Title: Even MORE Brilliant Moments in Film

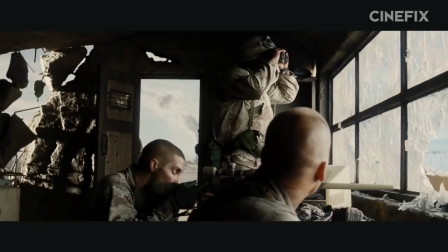1090s
And wow. If Jarhead shocks us with how we could feel about violence, this sequence absolutely rattles us to our core.
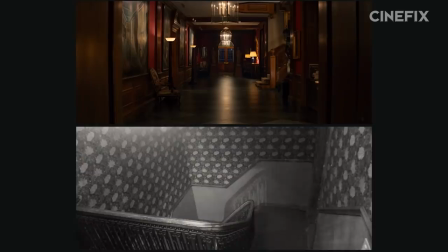1098s
First, it evokes the previous Hammer Revenge sequence in style, editing pattern, and music. We're being cued to expect at least some violence.
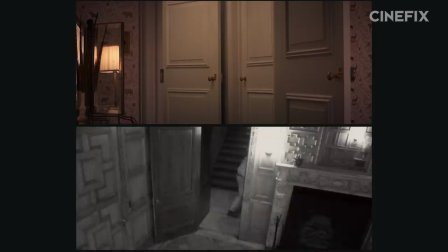1105s
We know we got it last time, although we weren't quite ready for it. This time, we know what we're getting and how we're getting it, So we begin to expect and even crave it, but this time we get even less.
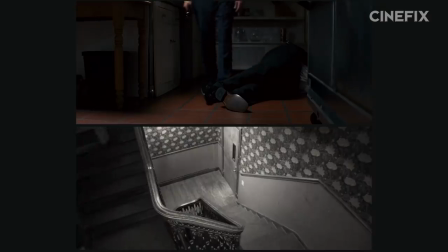1115s
We are like Pavlovian dogs, being reminded by the film's familiar stylistic patterns that it's feeding time.
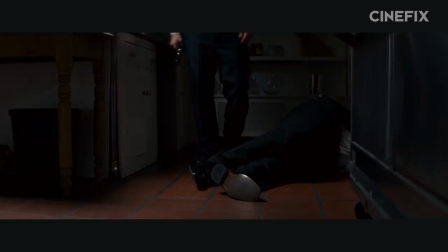1121s
But all we get is an empty bowl. This is massively disappointing, but we're led not to give up yet.
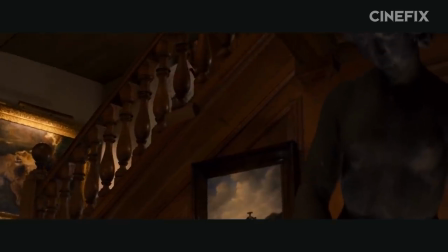1125s
We're cued to expect at least some violence.
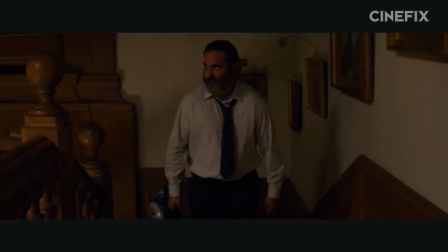1128s
The film finally shifts away from this surveillance style that we've come to know by now promises nothing but frustration and returns to a more traditional continuity,
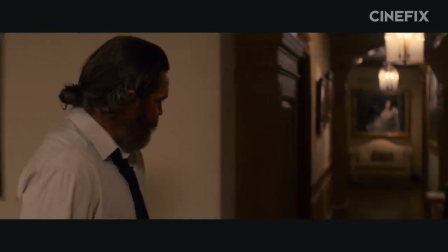1136s
diegetic sound, and camera movement. This leads us to expect something different, something more, something climactic.
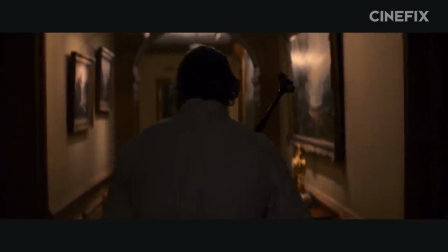1142s
And we've all imagined what it will be, a hammer in the head of the governor.
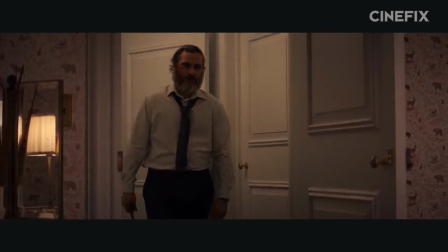1146s
And as every part of the filmmaking pushes us towards this endpoint and we glide towards this future expected act of violence,
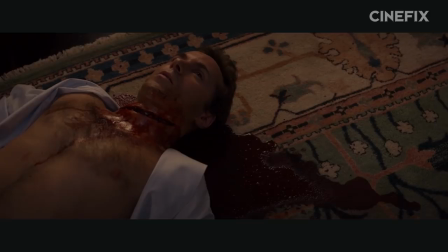1153s
finally we arrive and then it all falls flat. There will be absolutely no violence.
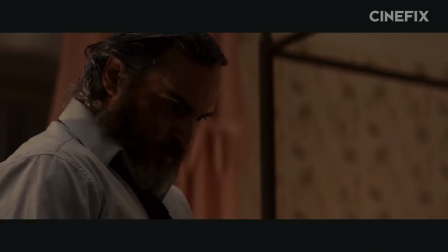1159s
How deeply unsatisfying. And this is why it's brilliant. Because the next thing that happens is that Joe breaks down.
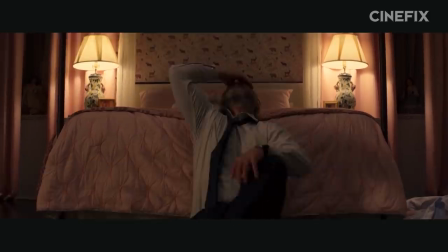1166s
And our feelings match his, and it gives us immense insight into his human condition.
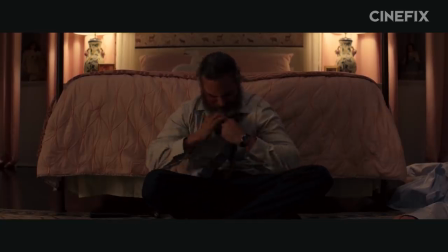1171s
Because in this moment, we are kind of the same. And we realize that just like we wanted this, Joe needed this.
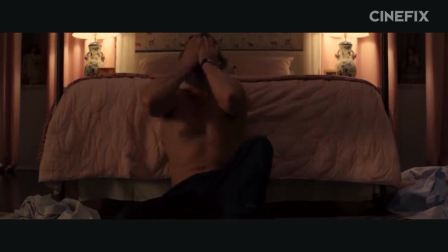1178s
Joe hated these characters on screen. These men he had never even met, because he equated them with the child abusers in his life.
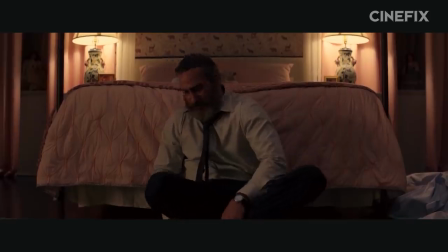1184s
And when Joe collapses in pain, when this hatred has nowhere else to go but back inwards, we kind of understand it, because we feel really freaking lousy too.
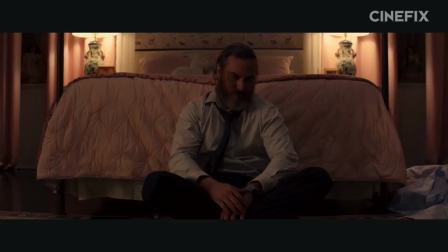1193s
The disappointment we feel at the plot is just a miniature model of the disappointment he feels at being unable to satisfy an outlet for his hate.
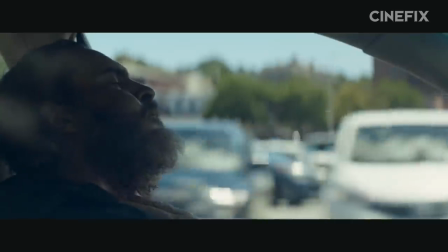1201s
This moment is such a phenomenal investigation of how anger, rage, and violence are actually just protective mechanisms against otherwise inescapable pain.
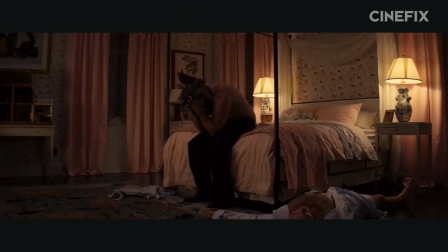1210s
And Lynne Ramsey pulls it off by masterfully manipulating us along the emotional experience
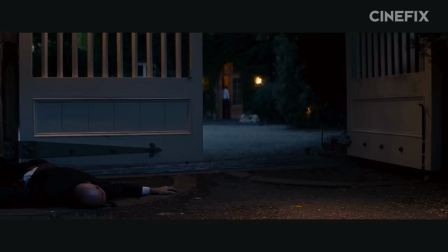1215s
of Joe through her almost maniacal frustration of the patterns she knows we expect.
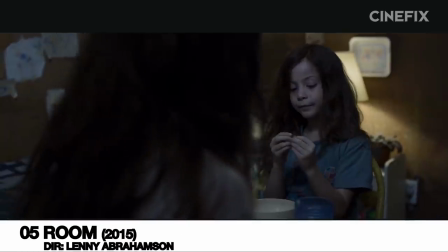1222s
Finally, we turn to our last scene, this time from Room. Room finds five-year-old Jack and his 24-year-old mother Joy captive in, well, a room.
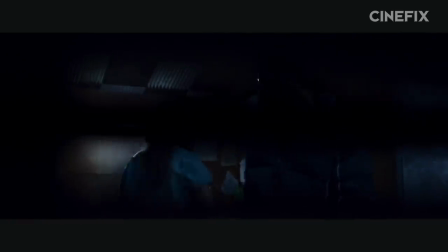1230s
They are held there by old Nick, a man we come to learn kidnapped Joy as a teen, and then with her father Jack.
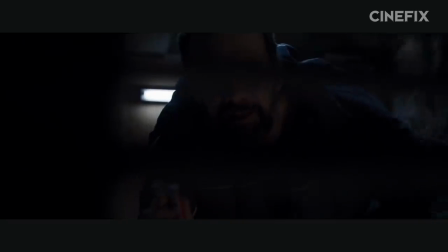1236s
But he's never really met Jack. Joy never lets him near her son, even though he's trying. She always hides him away in a cabinet to sleep when old Nick comes to visit and molest her.
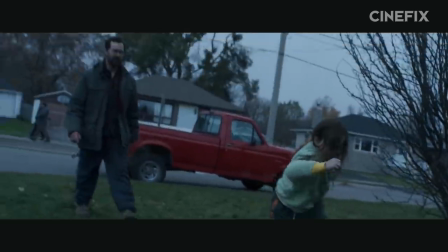1245s
Eventually, Joy helps Jack escape, and the police find where she's being held.
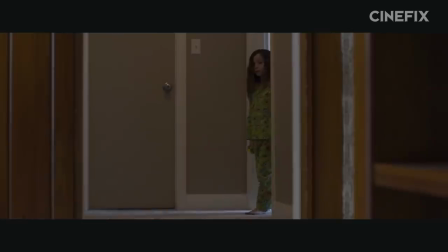1248s
She is rescued and our scene here finds Jack waking up alone in an entirely new place to the sounds of his new step grandfather milling about downstairs.
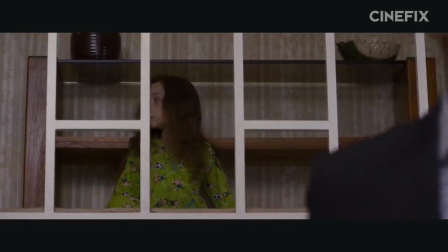1257s She gets him. Thanks. Thanks again.
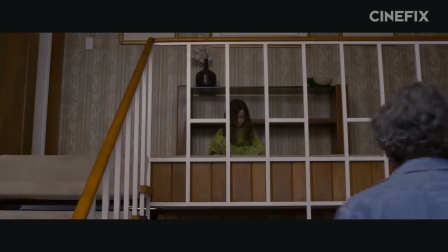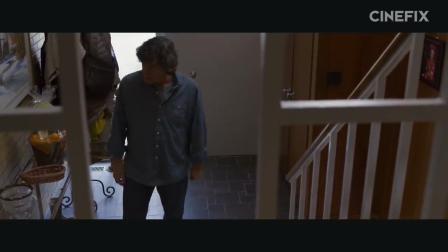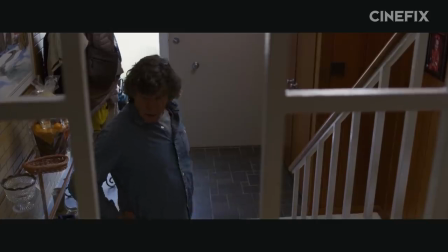1274s Okay, so
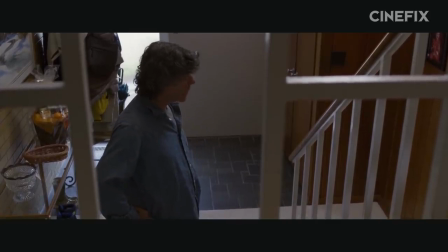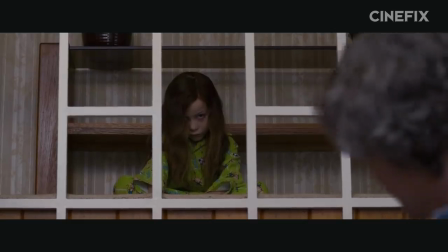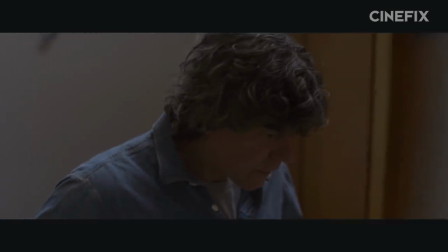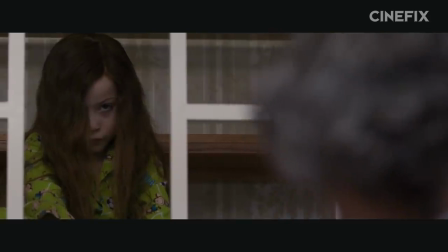1292s I'm pretty hungry.
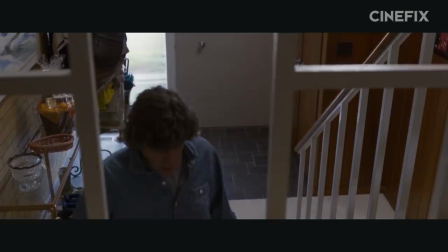1298s Yes, I've got something very tasty in the kitchen, I think.
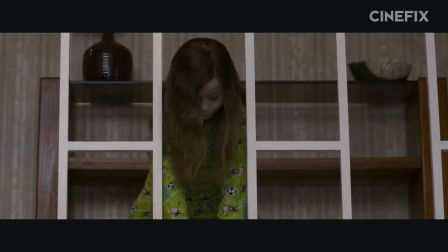1304s Let me see what's here.
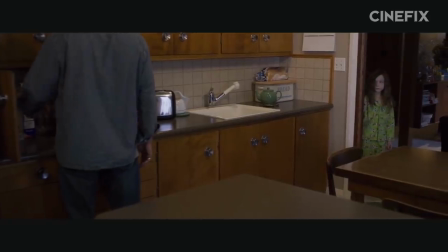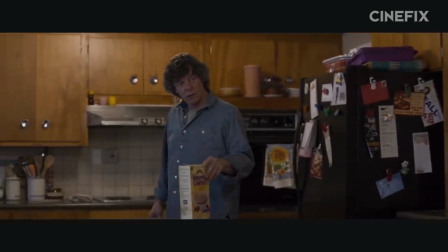1316s Hello, I didn't know you were up.
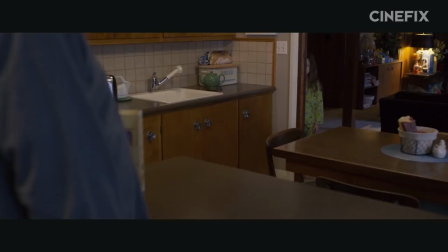1319s
While this scene might seem entirely ordinary on its surface, in the context of the film, we couldn't help but feel an overwhelming sense of dread here.
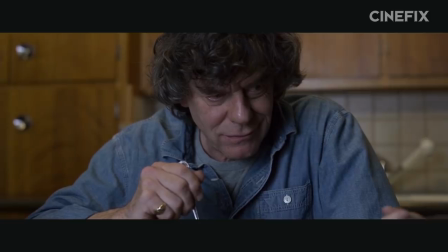1326s
A growing concern that Joy's stepfather, Leo, might not have the best intentions. Of course, it turns out that we're mercifully wrong.
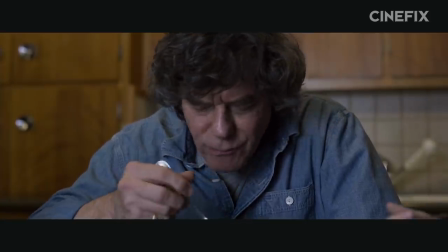1333s
He's nothing more than a kind and caring man trying his best to connect with his new grandson. But for a second there, we could swear it was going another direction.